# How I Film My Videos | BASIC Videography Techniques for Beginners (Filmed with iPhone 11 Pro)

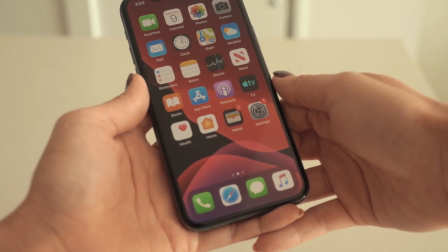Hi YouTube family! Since so many of you have been asking me about how I film my videos,
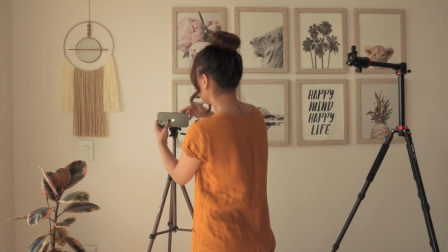I decided to film a behind the scenes / tutorial on how these videos are made.
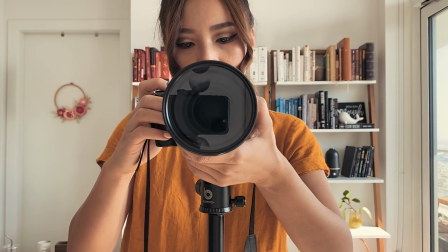These are the tools I'll be using to film. My Sony a7R III, my new iPhone 11 Pro,
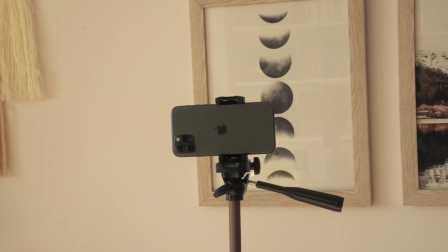the 24-70mm zoom lens, and the Pro Mist 1/8 filter.
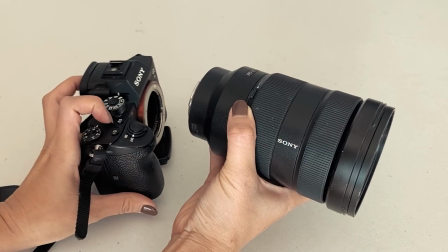This camera is mirrorless, which means that it captures really well under low light.
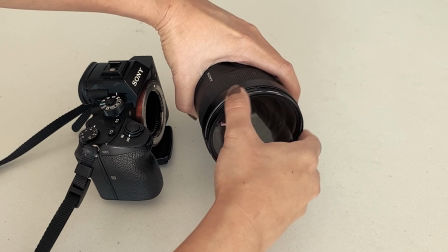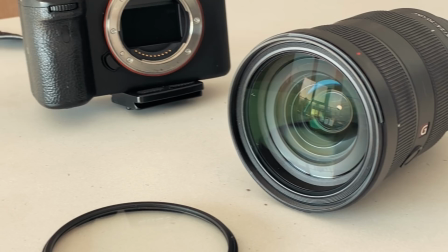I chose the zoom lens because it's a solid workhorse.
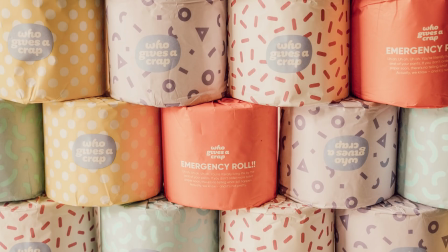I can use it for landscape photography, commercial photography, portraits, and as you may know, video.
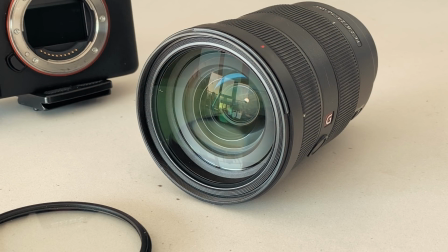I found that with this versatile lens, I don't need to switch between any other lenses for my scope of work.
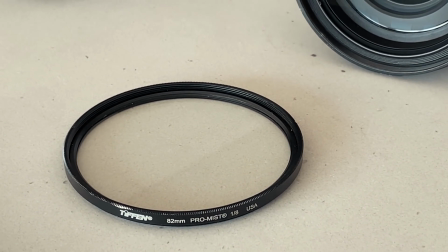Next is the Pro Mist filter. This filter adds a very subtle but noticeable difference to my lighting.
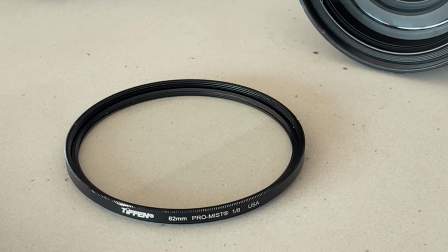It softens the harsh edges of the light, making my shots look more ethereal.
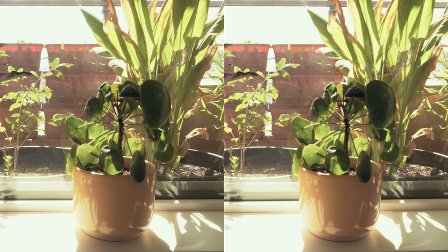Here's a comparison between the two shots. The one on the left does not have the Pro Mist filter on. The one on the right does. The difference is subtle, but still significant.
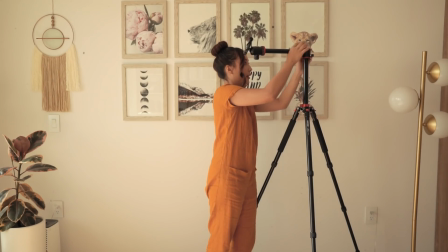When it comes to camera support, I use this mega tripod for bird's eye shots and high angles.
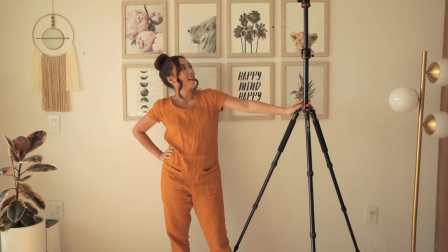It has fantastic quality for the price. I also use the normal size tripod for most of my everyday filming, and the smaller tripod for my iPhone.
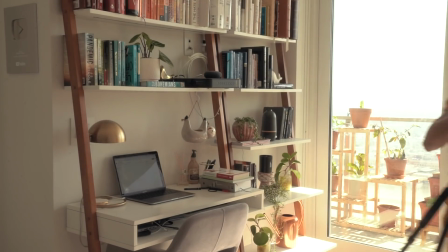All the gear will be linked in my description.
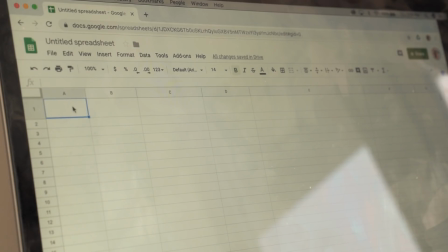Before I start shooting, I always make a shot list to ensure that the filming day will be smooth and efficient. First, I list out the scene number. Then, I set the location of each scene.
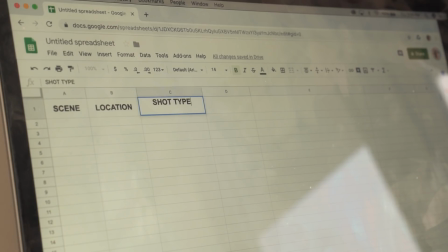After that, I determine the type of shot for each scene. These are the types of shots I use for my videos.
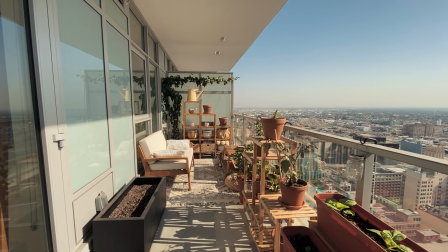The extra wide shot. This shot is perfect for capturing the curvature of the earth or to convey the vastness of a place. I use this shot to capture the city sometimes. The wide shot.
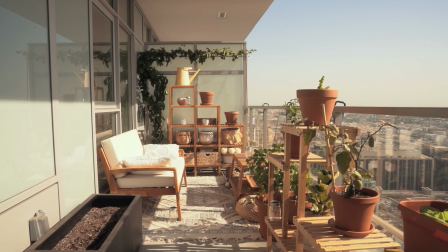You'll see this shot often in my balcony videos. The wide shot captures the essence of a place and makes the viewer feel like they are there in the setting with you.
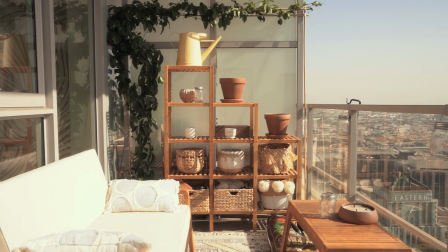Mid shot. This shot is perfect for single movements like typing, sipping tea, or eating. It creates a casual atmosphere between the person on screen and the viewer.
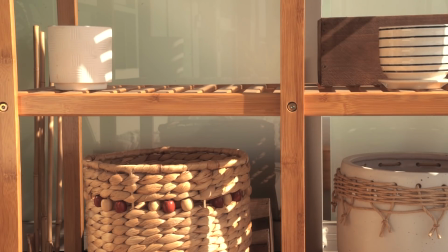Medium close-up. The medium close-up gives just enough proximity to create intimacy with the viewer, but isn't as up close and personal as the normal close-up shot.
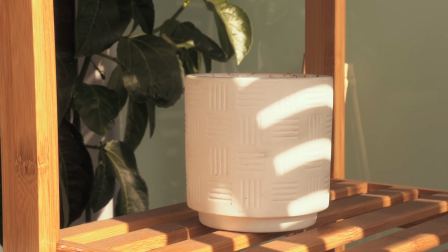Close-up. This shot is perfect for capturing food, interesting patterns, or highlighting an important detail of a scene.
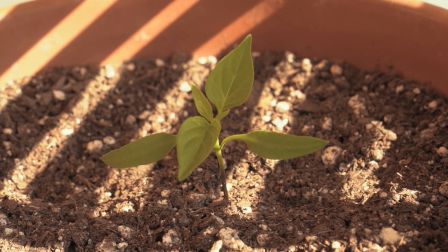The extreme close-up. The one thing I can't do with this lens is a true extreme close-up shot. I would need a macro lens. But with an extreme close-up, you should be able to view details like the texture of this little sprout or the intricacies of someone's iris.
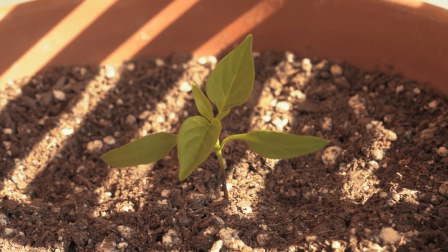Maybe one day I'll get a macro lens just for the poetic shots I can get out of it.
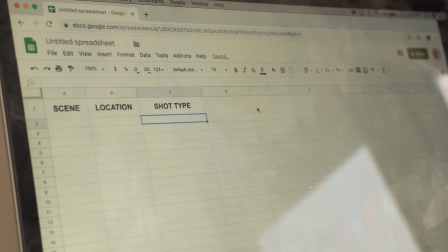The next part of the shot list are the angles of each shot. You can mix and match the different shots and angles to create the effect that you want. Here are a few examples. A mid shot at eye level.
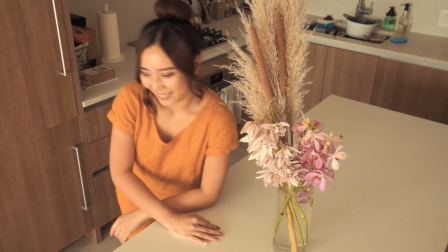A mid shot at high angle. A wide shot at low angle.
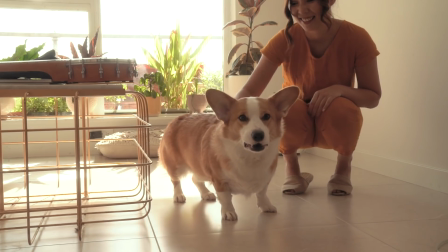Excuse my poor composition here. I should have pulled the table out of the way, but here we are.
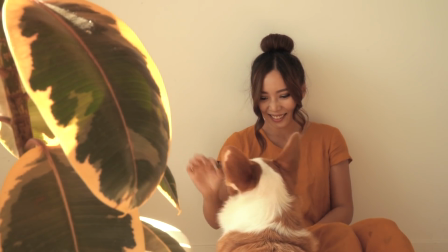A mid shot over the shoulder. Over the shoulder angles give the shot more depth.
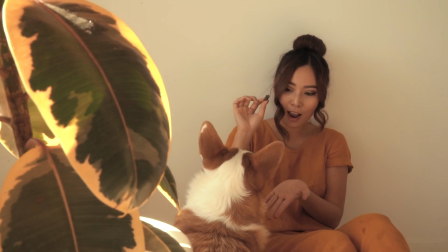You can use a plant like I did, or literally shoot over someone's shoulder.
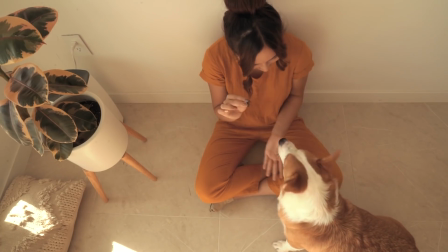The bird's eye view. Guess which tripod I'm using for this angle?
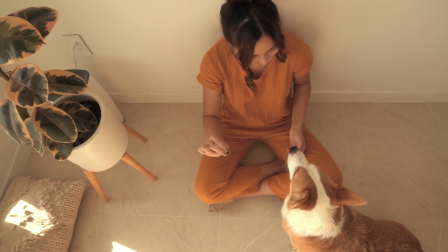Yep, the mega tripod. Finally, the point of view angle.
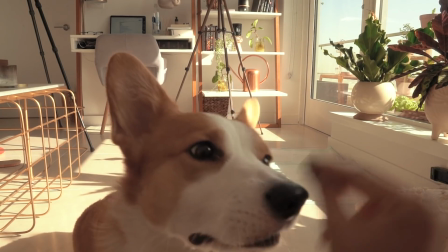I love playing with this angle the most because it's so good for first-person storytelling.
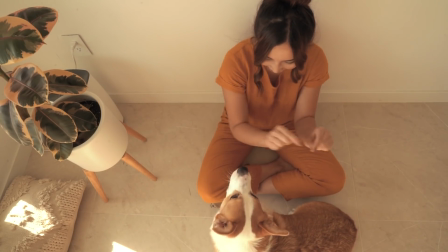Each scene of mine contains at least 3 variations of these combinations.
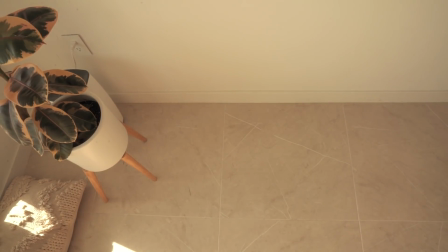I'll tell you why after we go over the rest of these basic steps. When I'm moving around a lot in a scene,
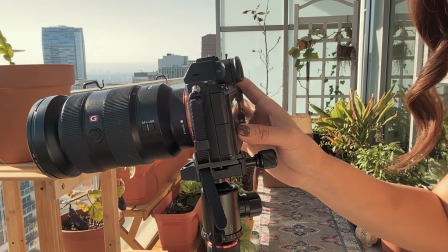I want to use the autofocus or AF to make sure that I stay in focus no matter what I'm doing.
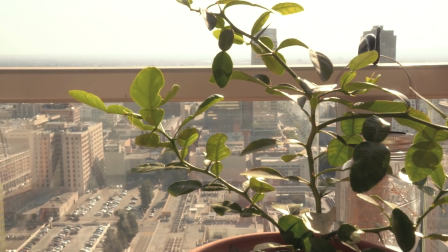Autofocus also allows me to manipulate the depth of field to change the focus of my subject while I'm filming. If I want my camera to focus on one particular area the whole time, I'll change it to manual focus.
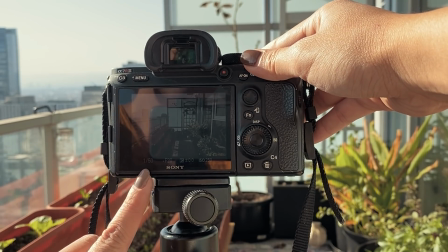Next is the shutter speed. The shutter speed controls the amount of frames per second.
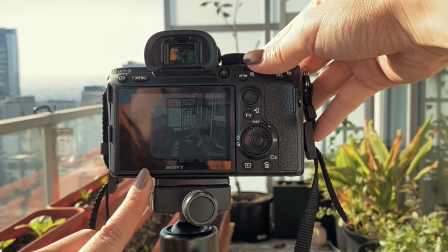The most cinematic shutter speed that my camera can capture is 1 out of 50, which is the closest I can get to what we see in the movies.
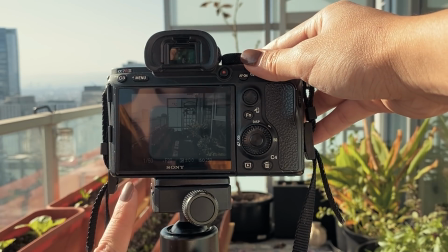Professional movie makers use very expensive equipment to record at 24 frames per second to create that very smooth cinematic movement,
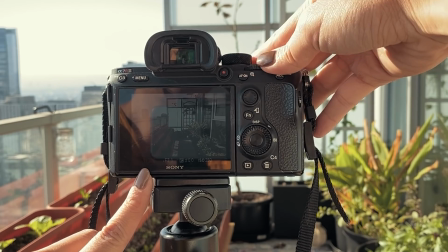but that's not completely necessary for us. The shutter speed of 1 out of 50 or 25 frames per second is perfect.
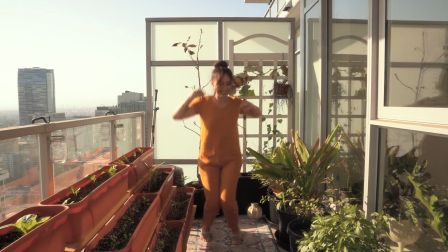Here I am celebrating our 200K milestone at the shutter speed of 1 out of 50.
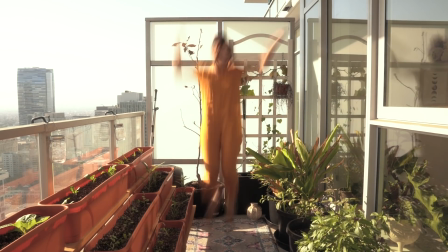Here I am celebrating at shutter speed 1 out of 13. As you can see, there's a huge lag or blur in between each frame.
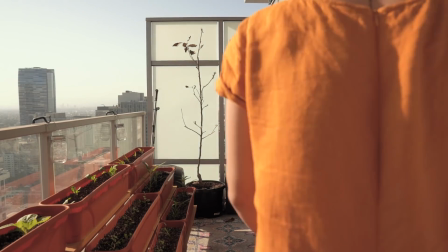We almost never want that. And here I am celebrating at shutter speed 1 out of 1000.
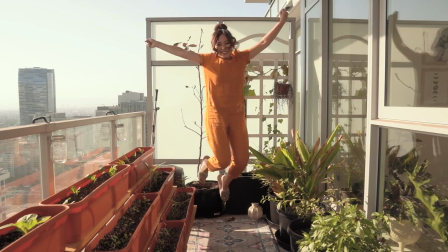As you can see, it's much better to make slow-mo videos when there are more frames per second.
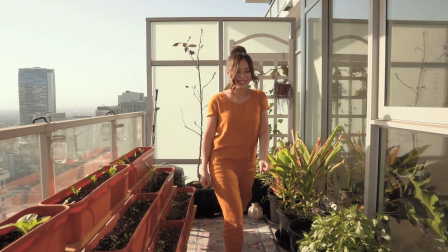For normal videos, we don't want this brisk and choppy movement unless we're going to slow it down.
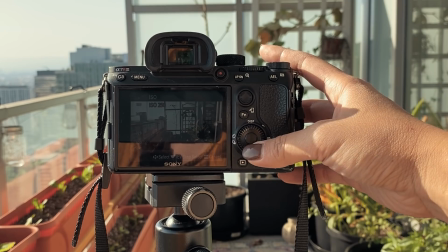Next is the ISO. In short, the ISO controls the amount of light you let in.
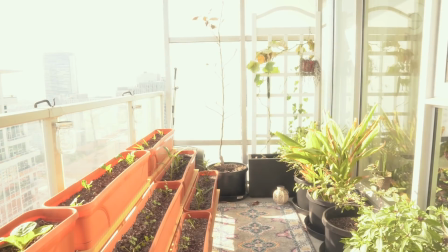If it's dark, you want a higher ISO. If it's bright outside, you want a lower ISO.
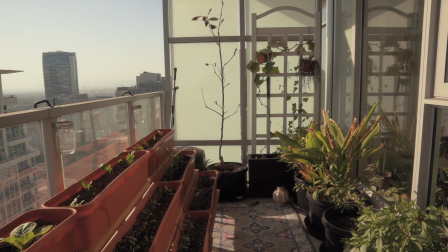But here's the drawback. The higher the ISO, the more grainy your films will be.
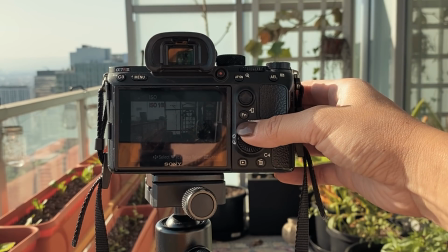An ideal ISO to film in is 250, but sometimes you just have to adjust.
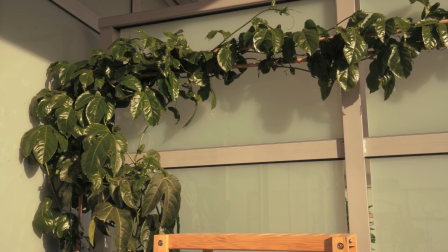When filming, I also like to stick with natural lighting as much as possible.
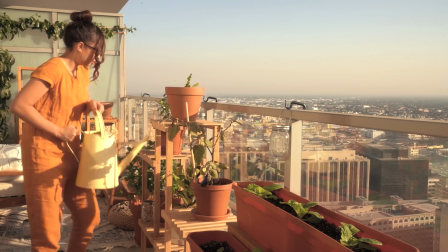If I absolutely have to use artificial lighting, I'll use warm LED lights to create a cozier atmosphere.
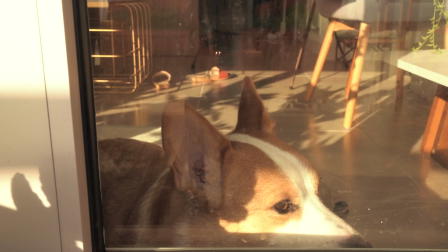And the beautiful thing about videography is that you don't need to show the same movement the entire time for the audience to know that that's what you're doing.
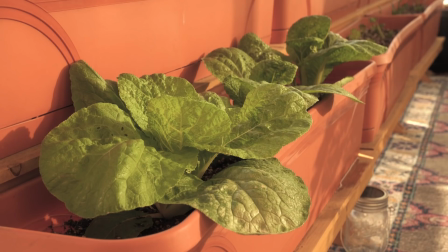Even while the camera focuses on the plants around me, the viewer would assume that I'm probably still watering the plants.
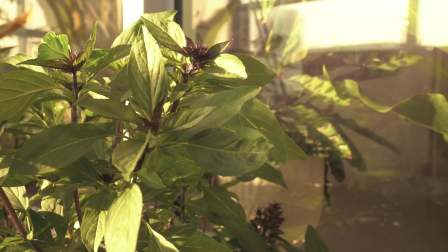These shots are called B-rolls. They're meant to portray how time is passing slowly.
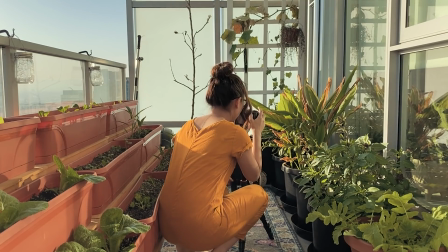To capture interesting B-rolls, pay close attention to the space around you.
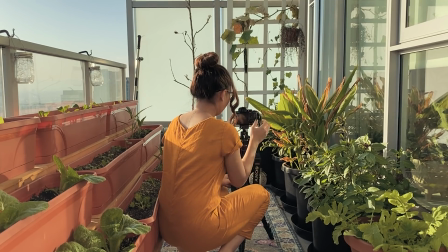I like to grab at least 20 seconds worth of each B-roll, in case I need more footage later.
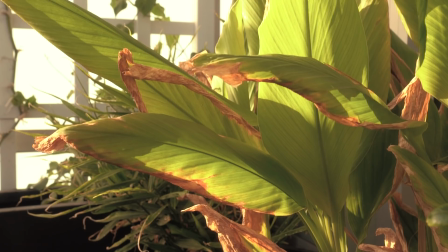Perhaps the biggest difference between playing B-rolls and showing a montage is that a montage portrays how time is passing quicker.
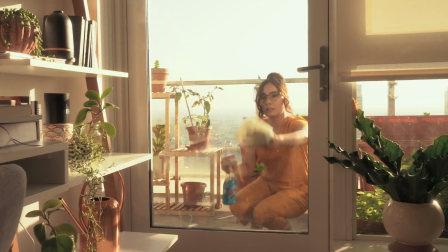Here's an example of a montage of me cleaning.
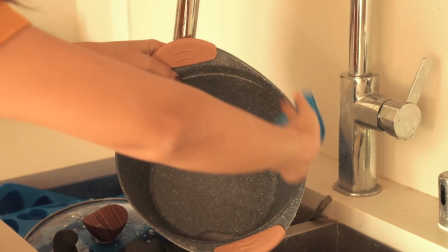One can assume that I've deep cleaned my whole house just by seeing a few quick representations of how I did it.
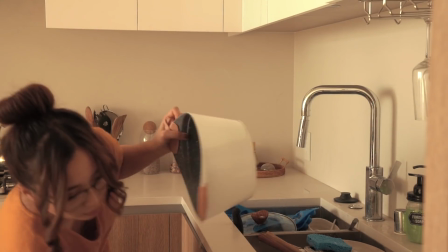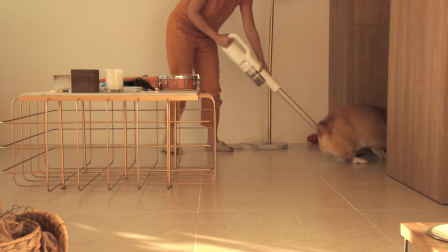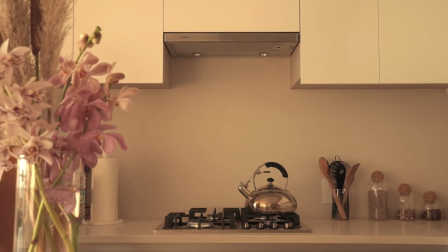Back to storytelling.